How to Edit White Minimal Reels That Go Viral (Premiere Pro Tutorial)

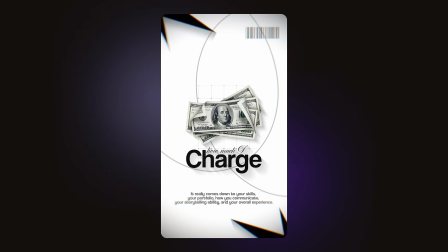0:00 Hey everyone, welcome back. Today we are creating this amazing black and white motion graphic reel.
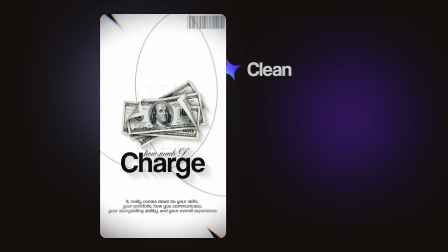0:06 The kind you see going viral on Instagram all the time. Clean, minimal, super satisfying to look at.
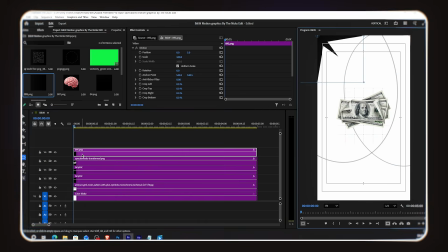0:12 And the best part, we're building the whole thing right here in Premiere Pro. Let's not waste any time and get straight into it.
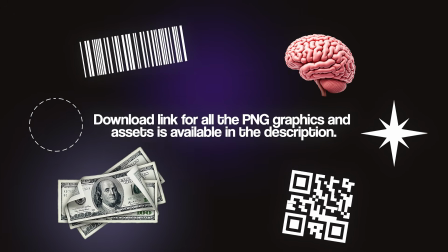0:17 I'll be adding all the PNG graphics and assets to the description, so you can download them and follow along with me step by step.
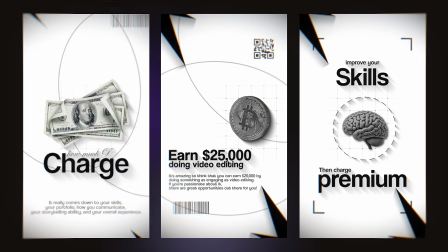0:24 Alright, this reel has 3 scenes. I'll walk you through each one. Let's start with Scene 1.
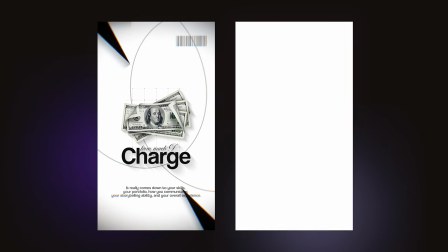0:29 Okay, Scene 1. Looking at the final result. We have a clean white background with a grid overlay, 2 overlapping oval line shapes,
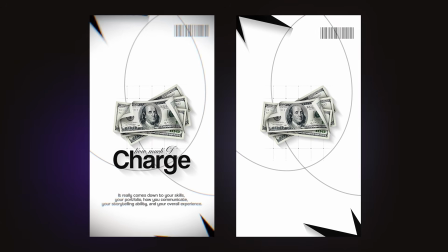0:37 black star decorations in the corners, a barcode PNG in the top right, a dollar bill PNG in the center,
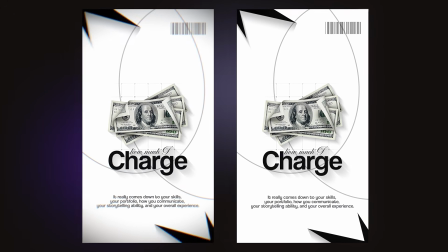0:43 and bold text below it. Very editorial, very sharp. Let's build it. First things first, the background.
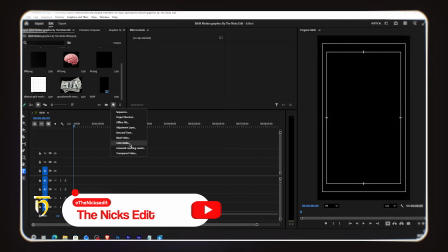0:51 Go to the project panel, click New Item, and choose Color Matte. Select Pure White as the color.
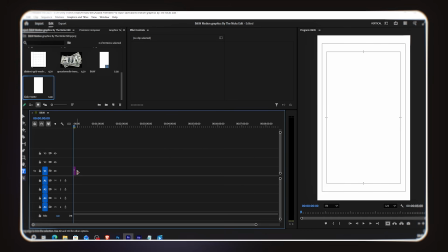0:57 Add it to your timeline. This is our base. Now I add the grid image on top of the white color matte layer. I decrease the size of the grid slightly so it fits nicely inside the frame. Then I crop a little off the bottom to remove the black watermark bar at the bottom of the grid image.
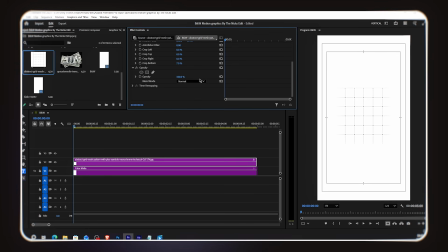1:16 After cropping, I decrease the opacity of the grid to around 50%. We want it to be visible but very subtle, just a hint of texture in the background.
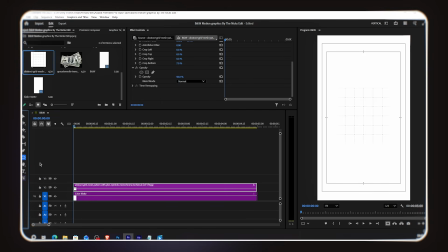1:26 Now for the large decorative oval lines.
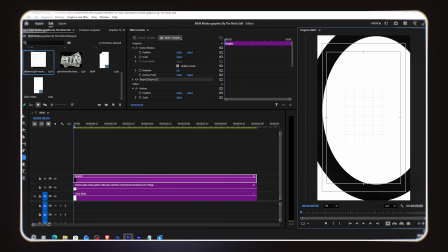1:30 I select the ellipse tool from the left toolbar and draw a large oval shape, big enough to go almost edge to edge of the frame.
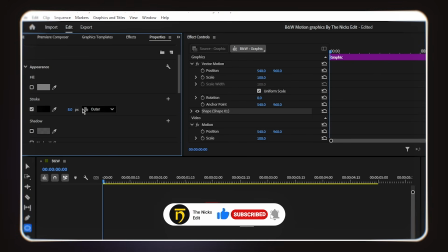1:39 Then in Properties, I remove the fill completely and set the stroke to black with a pixel width. I adjust the position as shown on screen.
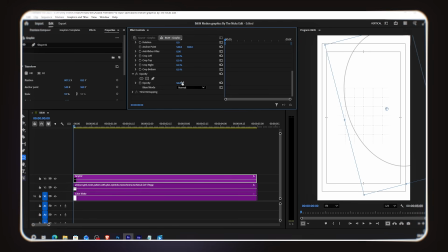1:49 Then I decrease the opacity of this oval to around 50% so it blends softly with the background. Now I duplicate this oval layer and reposition the second one slightly differently, offset from the first.
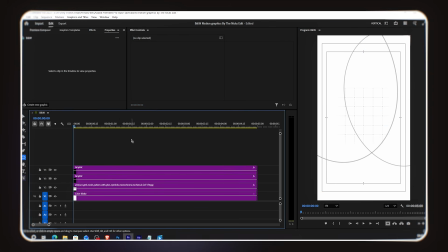2:04 Together, these 2 overlapping oval lines create a nice depth and movement in the background design.
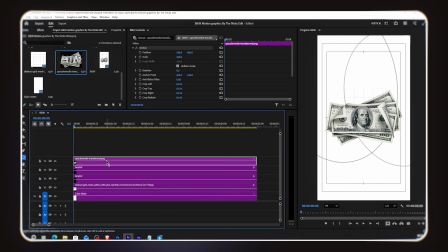2:10 Now I add the dollar bill PNG, the money image. I decrease its size and adjust the position so it sits roughly in the center of the composition, sitting inside the oval lines area.
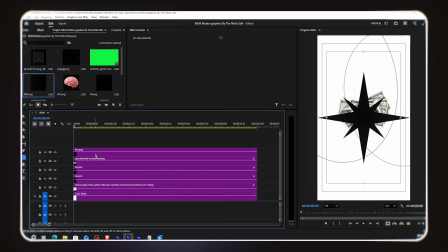2:23 Now I add the star PNG.
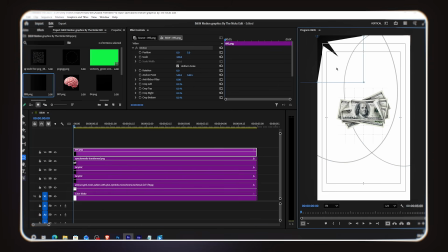2:26 I place it in one of the corners, then I go to Effect Controls and turn on the rotation keyframe. I move a few frames forward and rotate the star slightly. This creates a smooth, slow spin animation on the corner star, very stylish.
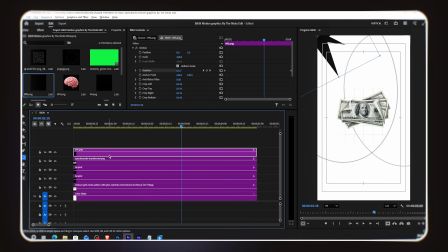2:42 Then I duplicate the star layer and place the second star in the opposite corner. Now, both corners have spinning stars that add movement and energy to the design.
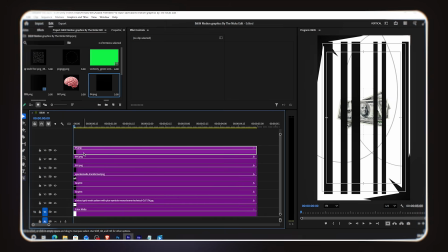2:52 I add the barcode PNG and place it in the top right corner of the frame.
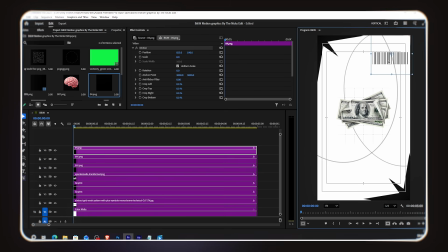2:58 This is a design element that adds to the graphic/editorial look of the reel. Just position it neatly in that top right area. Now for the text. I select the text tool and type my main text. I'm using the CoolVetica font for the large, bold text.
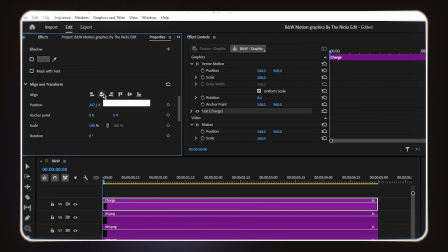3:17 It has a strong, confident look that works perfectly for this style. I place this main text underneath the money PNG.
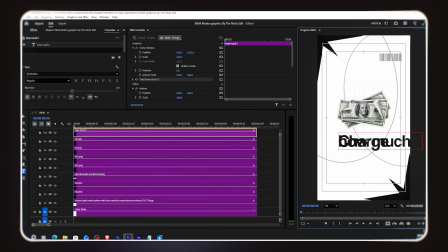3:25 Then I duplicate the text layer and type the second word. For this word, I change the font to Tempting. I decrease the size slightly and place it above the main text. So we have the small Tempting script word sitting above, and the large CoolVetica bold word below.
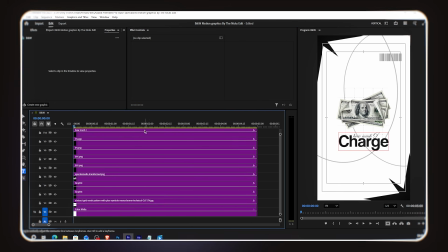3:45 This visual hierarchy looks really clean and intentional.
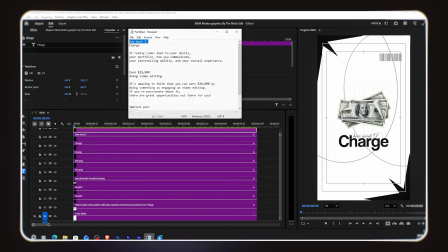3:48 Now I duplicate the text layer one more time for the paragraph text, the longer supporting sentence.
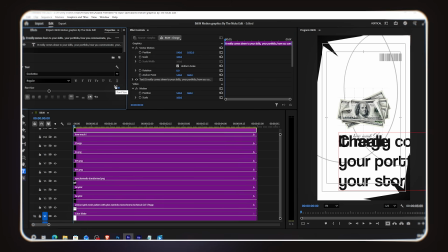3:55 I use the same CoolVetica font, but decrease the size significantly. I center align it and place it below the main text, as you can see on screen. Font sizes, positions, and spacing I'm using.
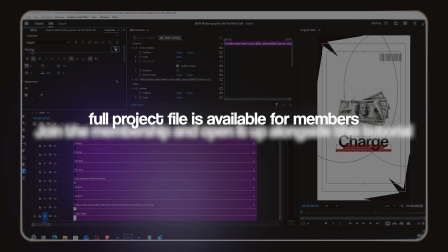4:07 The full project file is available for members. Join the membership and open it up alongside this tutorial.
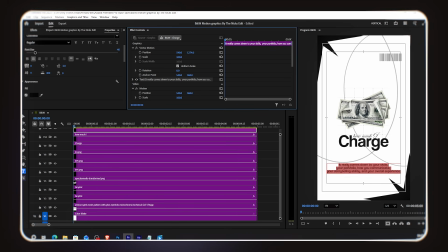4:13 If you're already a member, the download link is in the post section of my channel right now. Now let's add Life to the Money PNG. I select the dollar bill layer, go to Effect Controls, and turn on the rotation keyframe.
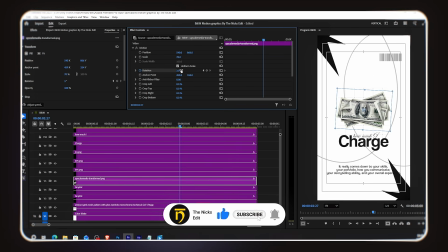4:27 I add 2 keyframes. The money starts at a slight angle and rotates slowly to a slightly different angle.
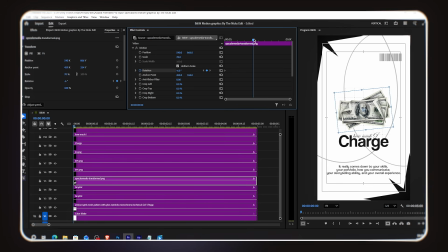4:34 I select the last keyframe, right-click, and choose Ease In. Then I open the graph editor and adjust the curve so the animation starts fast and slows down at the end. Very smooth, very natural movement. Now it's time to bring everything together.
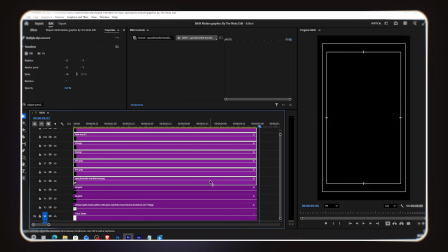4:51 I select all the layers except the background oval lines and the white color matte.
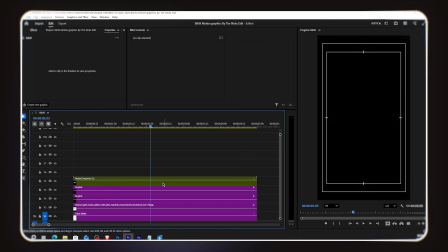4:56 Right-click and choose Nest. This groups all my elements into one neat nested sequence.
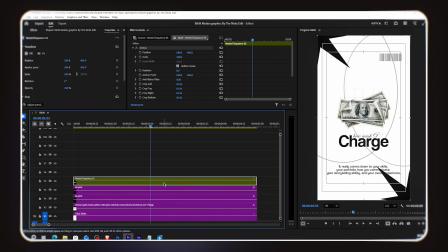5:02 Now I go to Effect Controls on this nested layer and turn on the Scale keyframe. Here's the animation, 3 keyframes. The first keyframe is at 130% scale, slightly zoomed in.
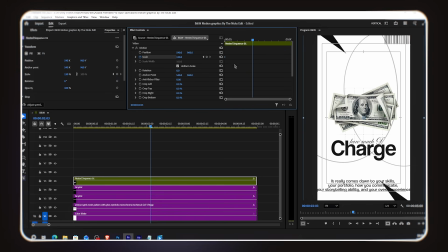5:14 The second keyframe in the middle is at 110% scale. The third and last keyframe is at 100% scale. The final natural size. This creates a zoom out reveal effect where the scene punches in and then settles.
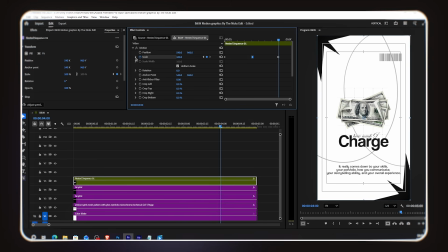5:28 I select the middle keyframe and choose Ease In, then adjust the graph so the middle of the animation, coming from 130 to 110, moves fast. Then for the last keyframe, I do the opposite. It moves fast at the end too.
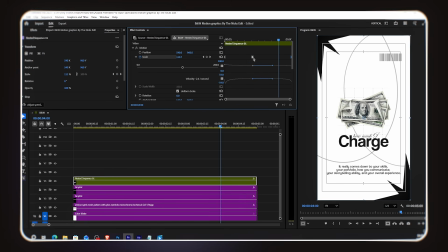5:44 So the overall feel is starts fast, eases into the middle, then snaps fast to the final position.
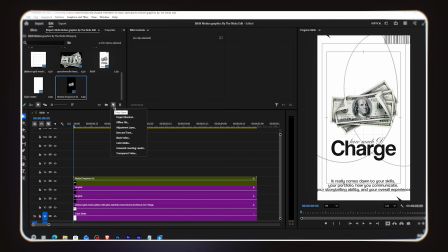5:52 Now for a really cool finishing touch on scene 1. I add an adjustment layer on top of all the layers. Then I go to Effects and add a vignette effect to this adjustment layer.
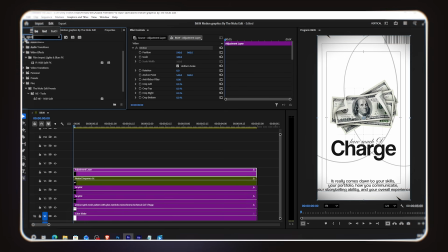6:06 This darkens the edges of the frame slightly. Then I search for the RGB Split effect and add it to the same adjustment layer. In Effect Controls, I increase the horizontal split value to create the color split separation.
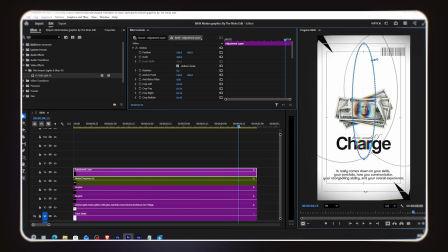6:20 Now here's the key step. I create an ellipse mask on this effect and draw the mask in the center of the frame. Then I invert the mask. This means the RGB split effect is now only visible on the corners and edges of the frame, not in the center.
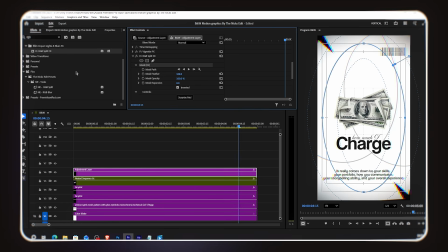6:36 The center stays clean and sharp. I increase the feather of the mask to make the transition soft and smooth. Now the corners have this gorgeous chromatic aberration glow effect. And scene 1 is ready. It looks amazing. Moving on to scene 2.
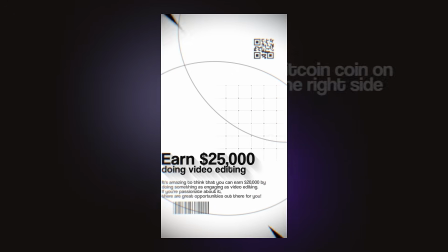6:51 Looking at the screen, the layout is similar but repositioned, with a Bitcoin coin on the right side and text on the left.
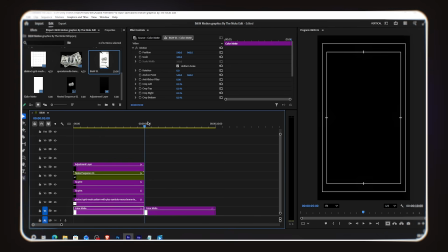6:57 For scene 2, I copy and paste the white color mat, the background grid, and the 2 oval line shapes directly from scene 1.
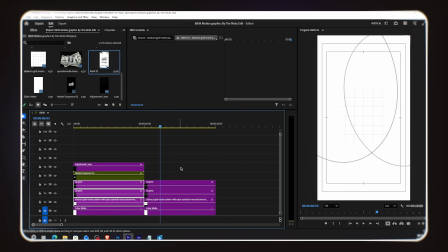7:05 This keeps the design consistent and saves a lot of time. I then adjust the oval lines slightly for this scene's layout. I shift them a bit to the right since our main subject will be positioned differently. Check the screen to see the adjusted oval placement.
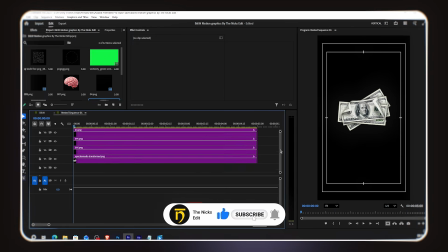7:17 I copy the corner star layers from scene 1 and brought them into scene 2 as well. This keeps everything consistent.
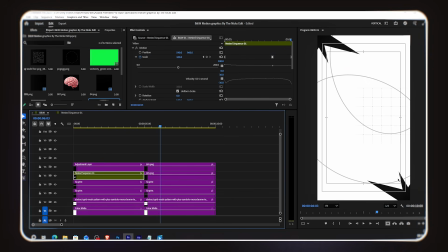7:23 Same spinning stars, same corners. Consistency across scenes is what makes the reel feel like a complete professional piece rather than disconnected slides.
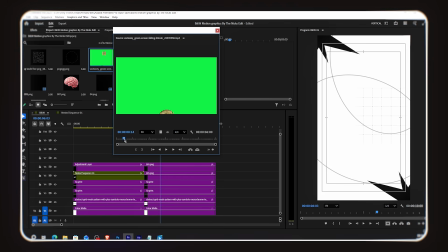7:32 Now here's something interesting for scene 2. Instead of a PNG image, I'm using a green screen coin flip video. This is a short video clip of a coin flipping against a green background. You can download this along with the other assets from the description.
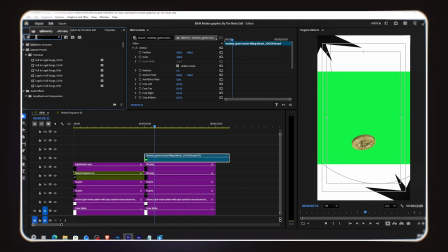7:45 I added this video clip to my timeline. Then I go to Effects and search for Ultra Key. Drag and drop Ultra Key onto the coin flip video layer.
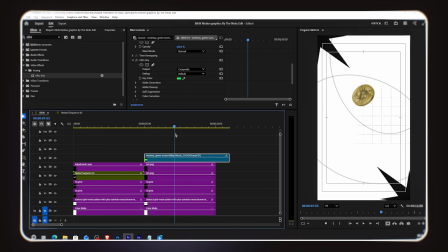7:53 In Effect Controls, I use the eyedropper to sample the green color in the video, and the green background disappears, leaving just the spinning coin with a transparent background. I position the coin on the right side of the frame as shown on screen. Then I go to Effects and add a tint effect to the coin layer.
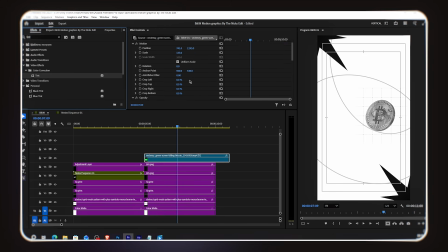8:08 In Effect Controls, I set the tint to map the colors to black and white. This makes the coin match our black and white theme perfectly.